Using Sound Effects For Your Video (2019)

In this tutorial, you will learn how to isolate and to add certain sounds to your videos to make them more professional. And we're beginning right now.
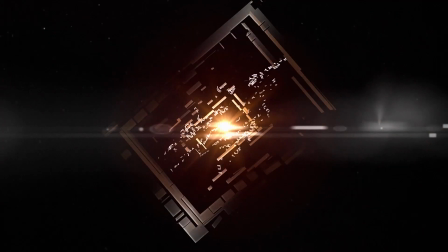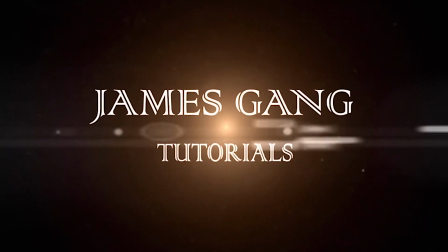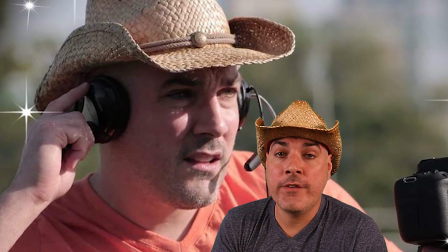The number one most important thing for your video is audio, over everything else.
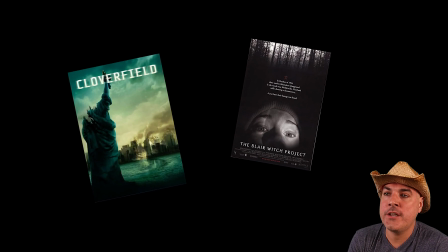You can even find Hollywood movies that have amateur video quality, but they still have professional audio sound.
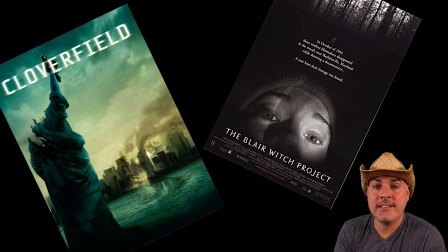So how do we take your audio expertise to the next level? Tip number 1.
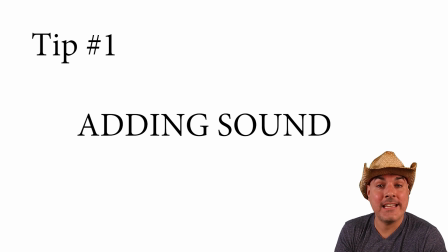Putting sound effects in to enhance your video. A video professor I once had told me, if you say red dog, then we need to see a red dog.
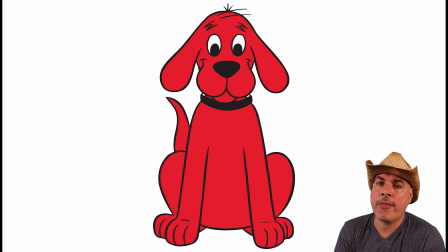Poor example, I thought, but I got his point.
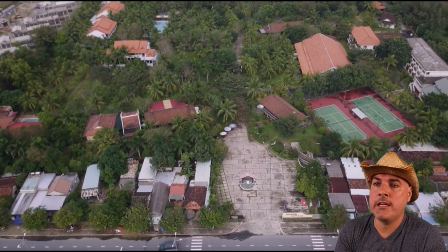Since drones don't record audio, most drone shots and videos just have music playing in the background, or it's used during a voiceover.
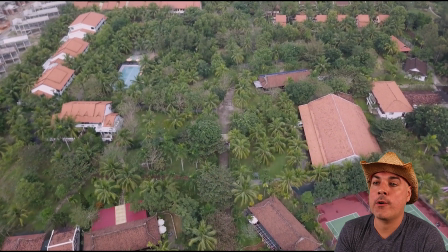But we can still add sounds to our visuals to enhance our video project.
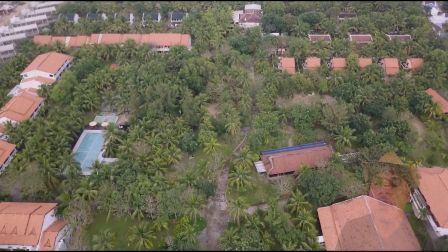Here is a drone shot taken in Vietnam with no audio recorded. What type of sound effects can we add?
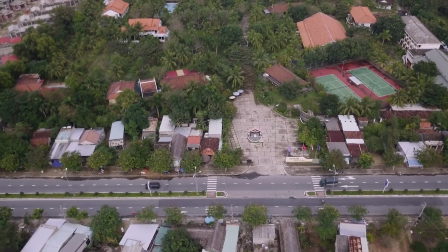Well, this is simple. Here we have a busy street, so we can add in street noise.
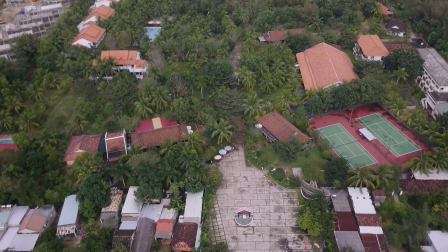Next is a tennis court.
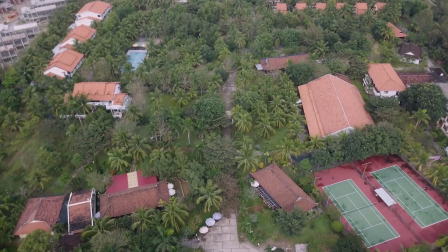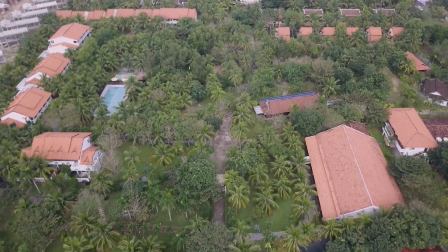Here we have a pool, so sounds of water.
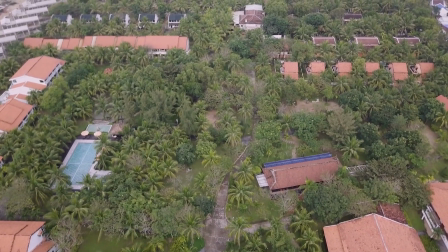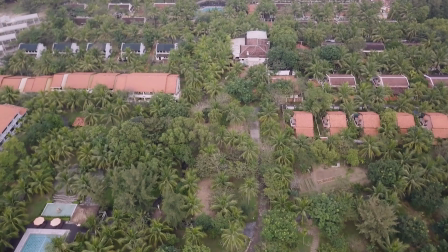Among the palm trees, we can add tropical birds.
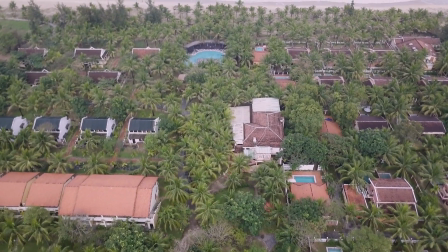Here we have another pool, sounds of splashing.
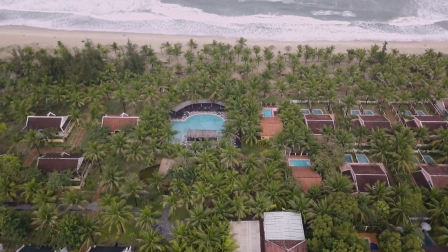And then we can add in ocean sounds for the ocean.
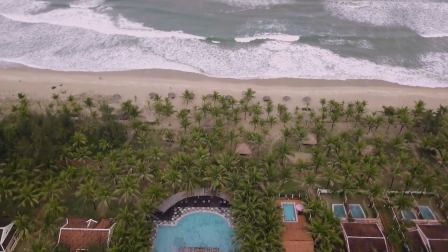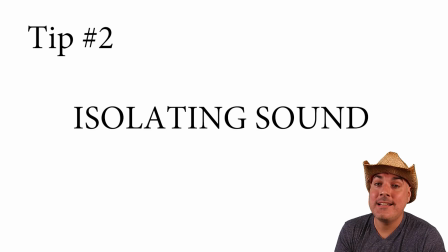Tip number 2, taking sound out. Most video already has audio recorded with it, but it just doesn't sound professional.
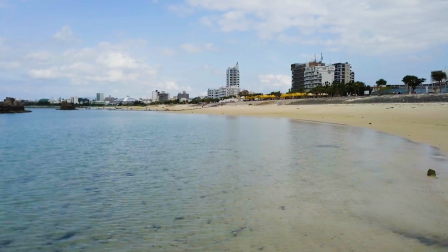Here is a standard shot at a beach. Notice all the sounds that you hear?
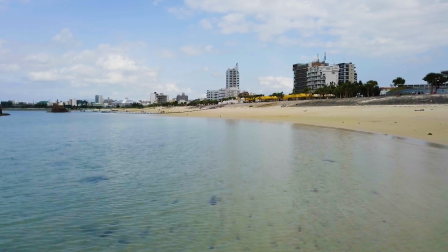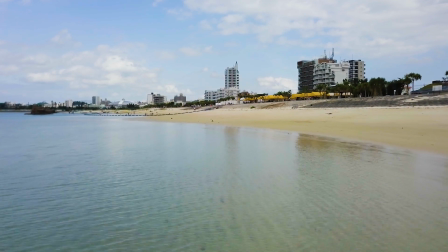I hear sounds of the ocean, birds, laughter in the background, but there's also sounds of traffic and construction going on.
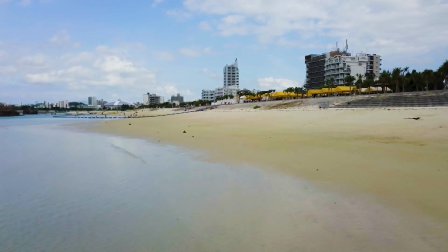There's a lot of noise pollution that takes away from what I want this clip to portray. We need to get rid of some of it.
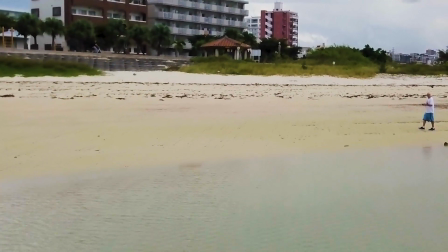If I am filming at a beach, then I want to hear beach sounds, waves, birds, shells, etc.
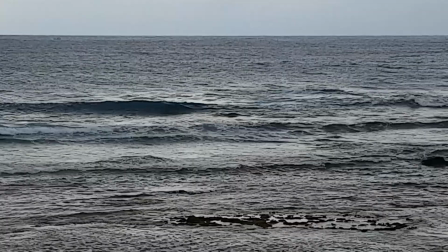I see a wave, I want to hear a wave.
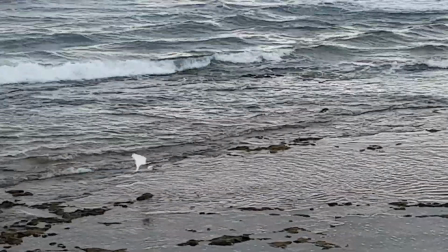I see a bird, I want to hear a bird.
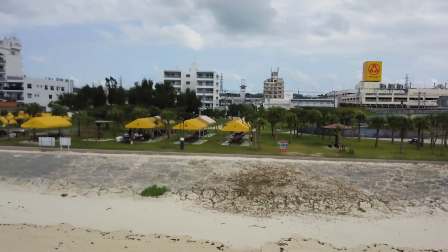I don't want to hear construction noise in the background or other noise pollution taken away from my story.
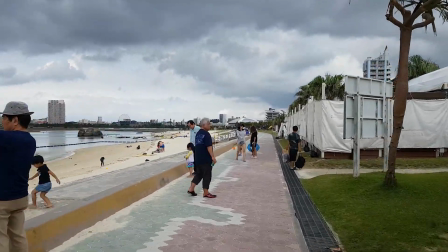So how do we do this? Well, if you're at a busy and noisy beach, you can still record your video there,
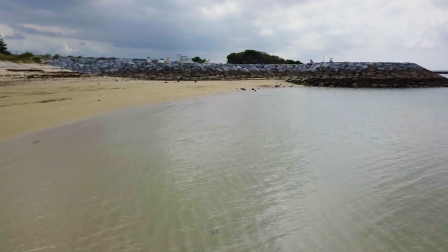but go to a quieter place to find good audio to record the sounds of the waves, birds, and any other beach sound you want to acquire.
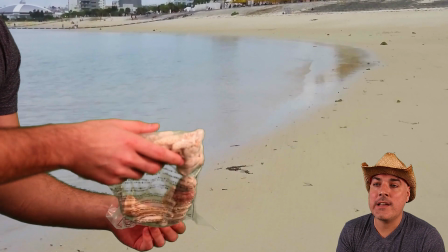You can even create your own sound effects to enhance your video.
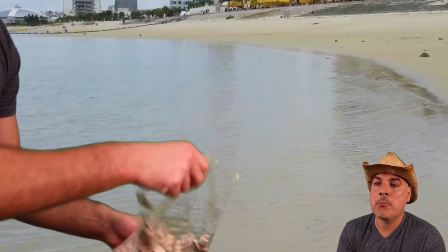You don't visually see the seashells, but your mind naturally correlates this sound with the ocean.
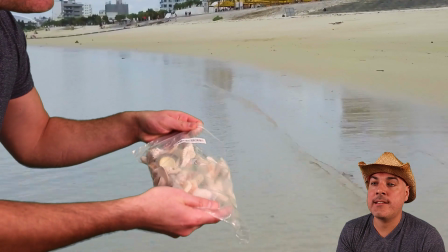Here is the same shot after we have isolated certain sounds that we want to focus on.
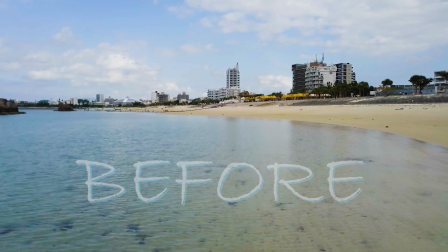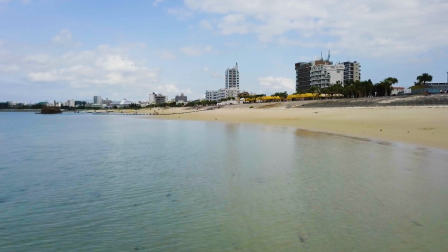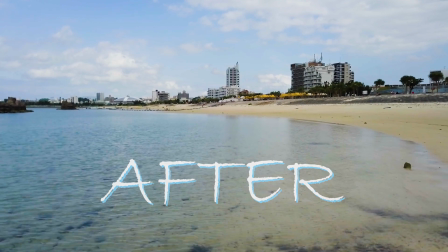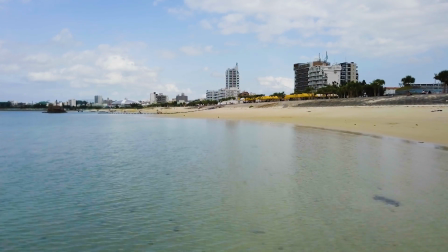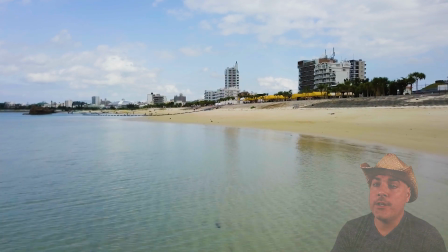Making a movie or a video is all about telling a story,
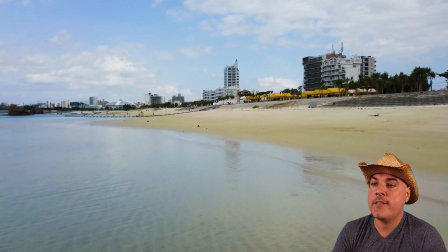and your audio can actually be more important than the actual video to help tell that story. Well, there you have it.